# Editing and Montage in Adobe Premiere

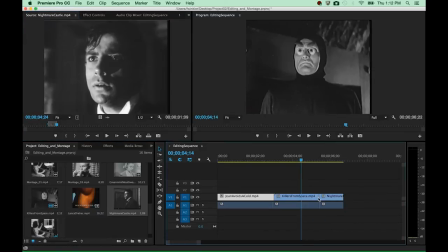Do that, drag and drop this into the timeline and now play back the whole project.
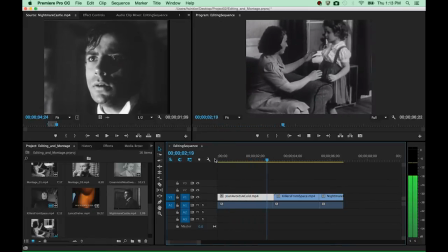This is Joan getting ready for school and this is Jim, Joan's brother.
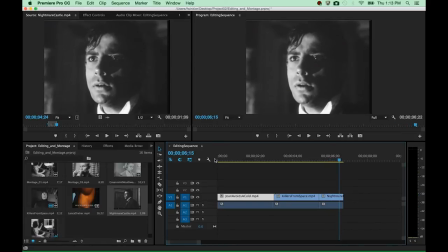Alright, so this concludes the first part of this workshop which just shows you two very simple strategies. The first one setting in and outpoint in the source clip, bringing the source clip into the editing sequence,
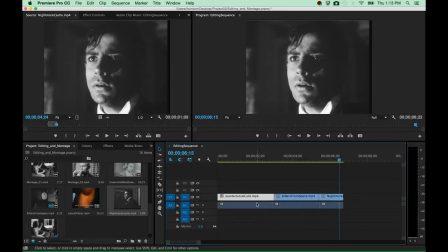and the second one separating or unlinking video and audio tracks so that you can recombine clips to create new meaning. I would now like to take a minute to show you just a few other examples that illustrate the idea of montage a little bit more,
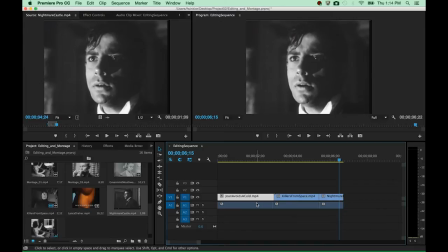in which audience members will inevitably try to make sense of the clips that they're seeing and usually through the juxtaposition of clip A and clip B a new meaning, a meaning C, is emerging.
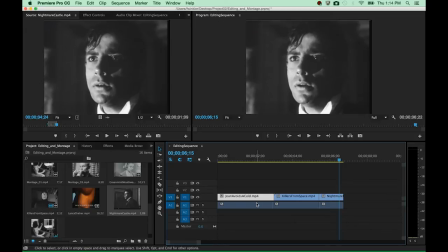This actually goes back to some very early experiments of Russian experimental cinema already in the 19-teens and 1920s. For example through the Kuleshov experiment theories of montage were developed.
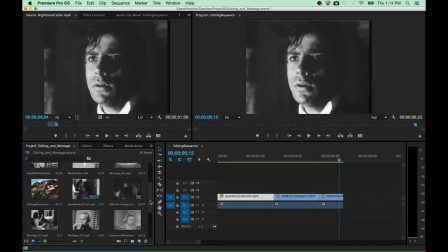One clip that I would like to show you is called Montage 2 and this clip will introduce a gentleman drinking a cup of milk and we will see in two different responses how we can interpret the meaning of this clip.
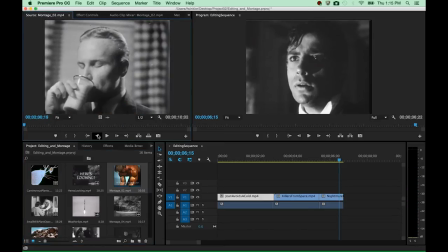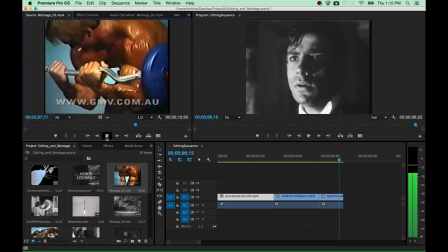In here we would probably imagine that the gentleman drinking this glass of milk in the beginning is thinking about the health effects of the milk on
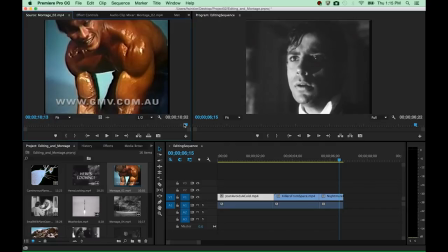his body and maybe even beyond that how the milk can put him into good shape like this bodybuilder in the second part of the movie. Now let's contrast this with the same clip in the beginning, the gentleman drinking milk, but seeing a completely different response in the second half of the film.
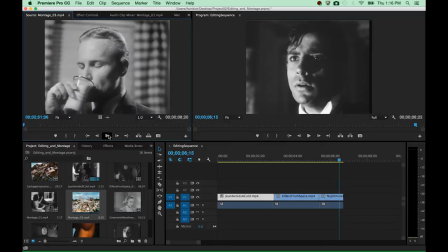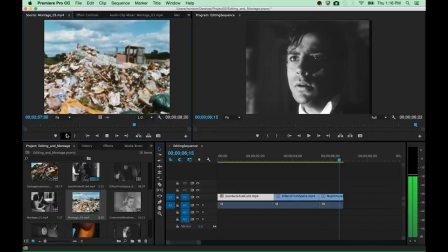Here the gentleman drinking milk is immediately followed by an image of milk cartons thrown away in a heap of trash and a trash pile with caterpillar moving the trash around.
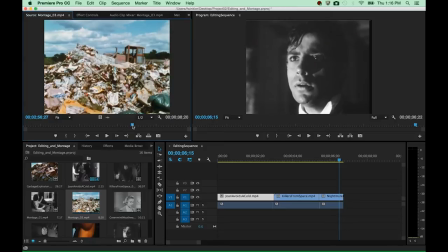So probably here the audience is thinking more about the environmental impact of consumption rather than effects on the person's health that were introduced in the first video example. It is now the specific power of montage to evoke certain kind of ideas and
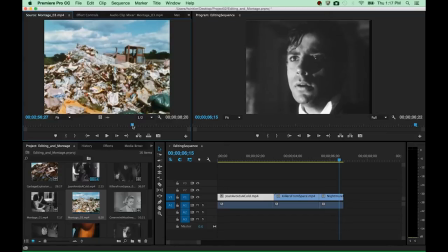certain kind of responses to footage in the audience that were neither shown in clip A, the first clip, the gentleman drinking milk, or in clip B, just this caterpillar moving through the trash pile alone,
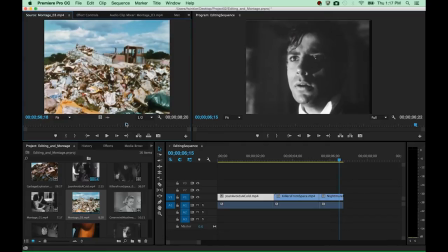but through their interaction the idea of consumption, the idea of environmental pollution emerges. Just like in the previous clip with the bodybuilder,
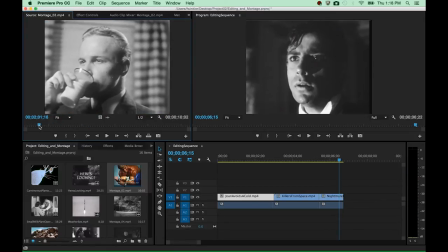the idea of health aspects following
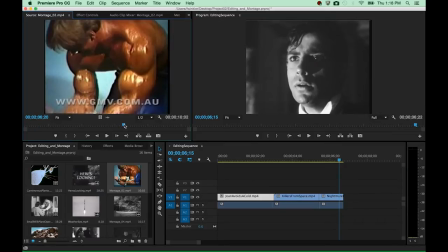the drinking of the milk with this bodybuilder might emerge. In contrast to montage we also have ideas of continuity and continuity is about the idea of seamlessly
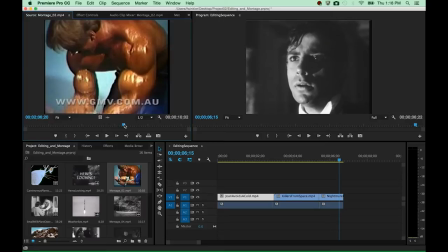stitching together previously unrelated clips so that the audience is not even aware of the edits that happen in the footage.
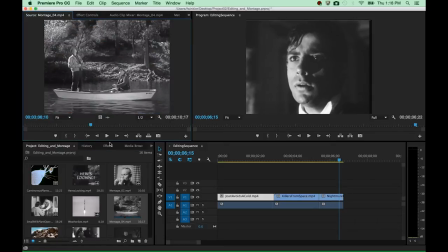As an example I have this montage, I have this little continuity project that I wanted to show you.
Hey Charlie, looks like we're going to have competition. That's a fishhawk up there.
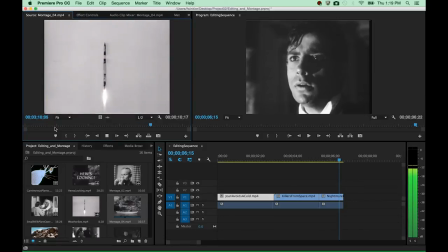I don't know a fishhawk when I see one. Well Doc, I'd say you didn't know a fishhawk.